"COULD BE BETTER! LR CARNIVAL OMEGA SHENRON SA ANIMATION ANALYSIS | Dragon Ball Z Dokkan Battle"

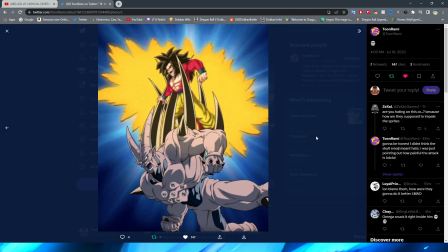And all in all, I think that my final really, like, just kind of unfortunate thought on this is it kind of looks like Goku is less getting impaled by Omega and more like he's kind of caught in between Omega's spikes.
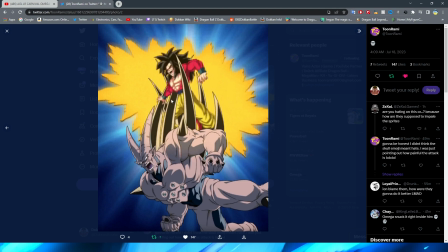It almost kind of looks like even this one, which would be the one that's maybe like impaled inside him, just kind of looks like it's sliding under his armpit, right? This looks a lot more like he's just kind of stuck in Omega's back trap than this,
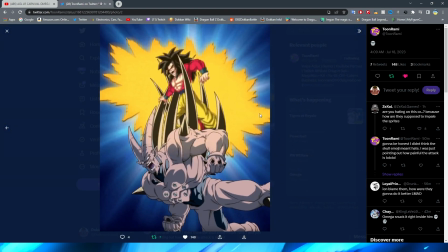obviously, you know, quite literally being impaled by Omega's back spike. So I don't know, it's just kind of unfortunate.
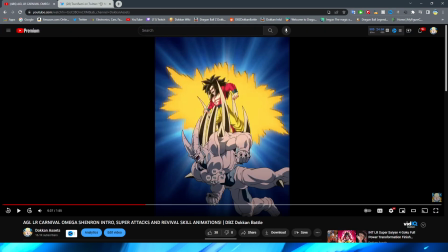Again, I don't think that this is a problem with Omega's animation specifically. I think it is just, unfortunately, because of how the sprites in Dokkan Battle work, it makes this scene a lot less impactful. Because I know that if I watch this out of context, right,
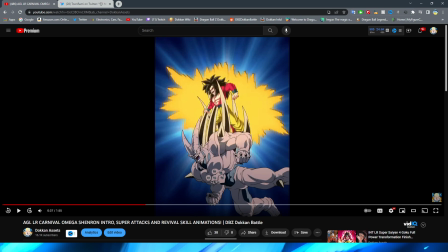and I did not know that this scene is, you know, when Omega impales Goku, or, well, impales Vegeta, rather, excuse me, I would think that he's just getting, like, caught up in the spikes on his back, rather than getting actually impaled.
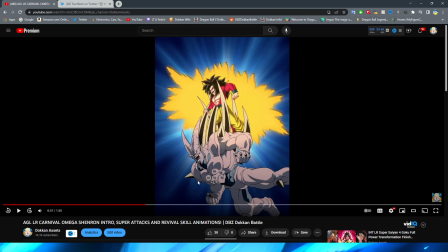So, again, just kind of unfortunate, and I know that even if they were allowed to be a little bit more brutal, right, because obviously they show a limited amount of fruit punch in Dokkan, right? A couple cards have it. I mean, funny enough, Super Saiyan 4 Goku actually has some in his super attacks.
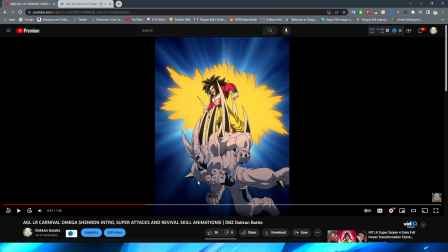So obviously, even if they could show that, they just couldn't properly because of how the sprites are, unfortunately. Regardless, though, again, this shot looks just fine for Omega's side of things.
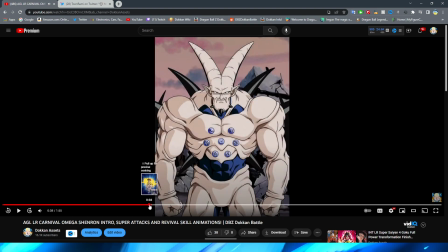And that is actually the end. Ironically enough, that means that this will be a KO screen.
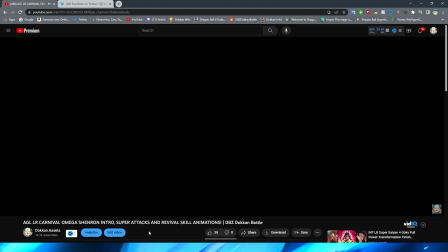I didn't actually realize that until taking a look at these animations. Very, very interesting. We now move on to the 18 key, I believe?
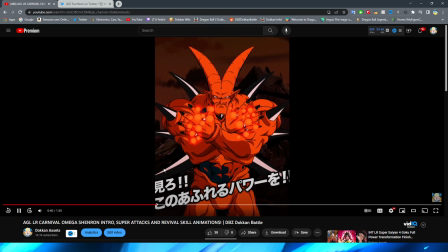Yeah, this is the 18 key super attack. First of all, Orange Omega Shenron, kind of cursed. Orange Piccolo has a new rival. Second of all, this looks really, really cool.
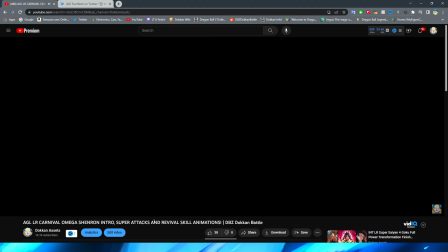Not only from the little bit of the startup here, where Omega lifts his hands up, right?
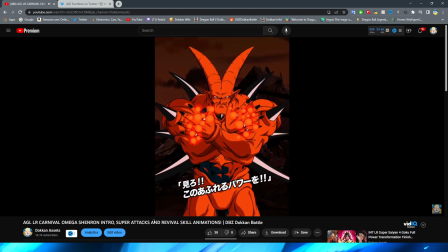That looks pretty nice for the animation. The actual balls forming in his hand of ki and the little flashing effect on it looks very, very nice.
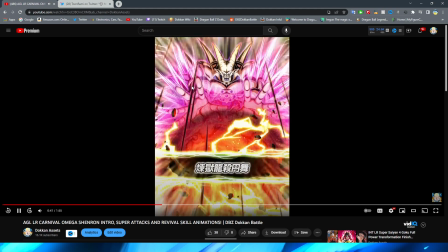And then we cut to the card art. By the way, super gas card art, I gotta say.
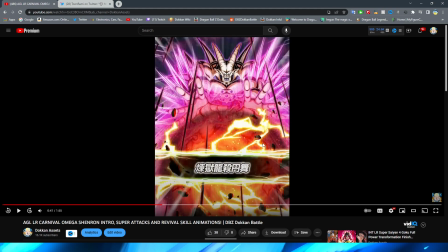It looks really, really cool. I can't wait to see the TUR and the SSR. By the time you're watching this video, that may already be out, actually. But regardless, though, super cool card art. Great way to expand upon the like the current Omega card arts that we had, for sure.
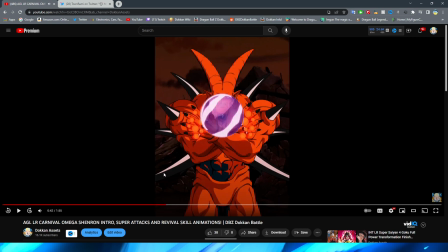But yeah, moving on, obviously it kind of continues, right? We have the funny little purple circle expand around Omega.
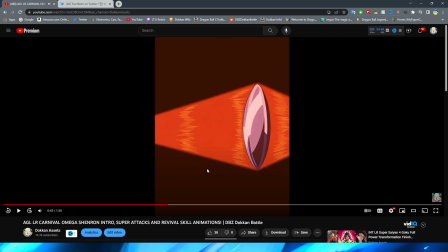I love the way that they do this, right? With the little shine effect.
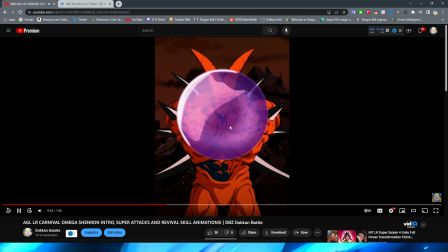I think that that is super cool, right? Even as it grows, obviously, you can see that it kind of shines in between, right? They have a little bit of the shine effect, and then obviously kind of going a little gleam. So, you know, it kind of implies that it's sort of like glass, basically.
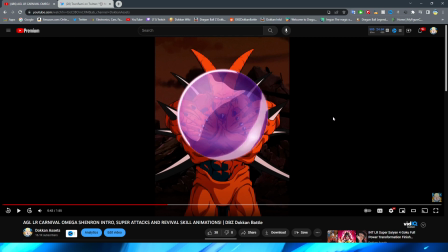Oh my gosh, Orange Omega Shenron is so cursed, bro. I can't stop looking at him. He looks like a giant Cheeto, bro.
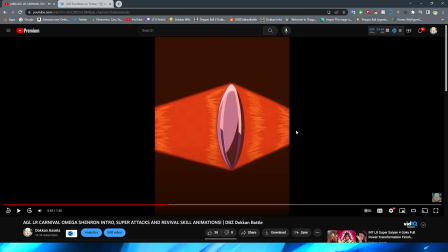Anyway, obviously this shot is really cool with obviously the energy is supposed to be like flowing through the disc, basically, right?
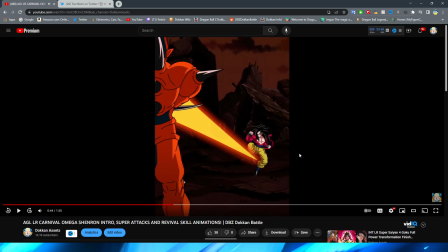And then being a little bit of a condensed beam, almost like when you shine light through glass, basically. Or like a magnifying glass and you can, you know, fry something on the pavement. That's basically what Omega's doing.
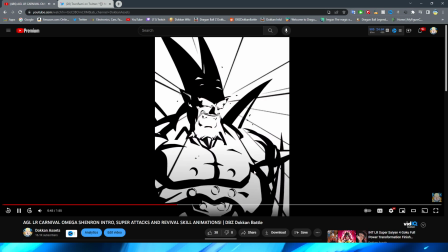And it looks pretty cool. The beam looks nice and the little explosion does look really, really cool and actually pretty dynamic, if I do say so myself.
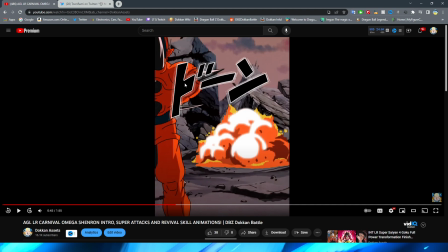Again, though, this is a little weird because Omega's still orange. Even like this makes sense, right?
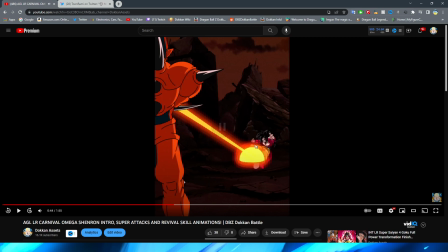The whole lighting is orange. But then once the lighting is like normal, right?
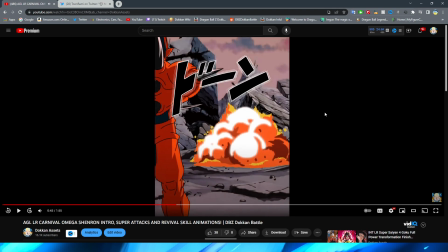When it starts to go back to like the normal colors, it's kind of weird that they don't just like have an asset fade in to cover him that's white. He's still Orange Omega Shenron.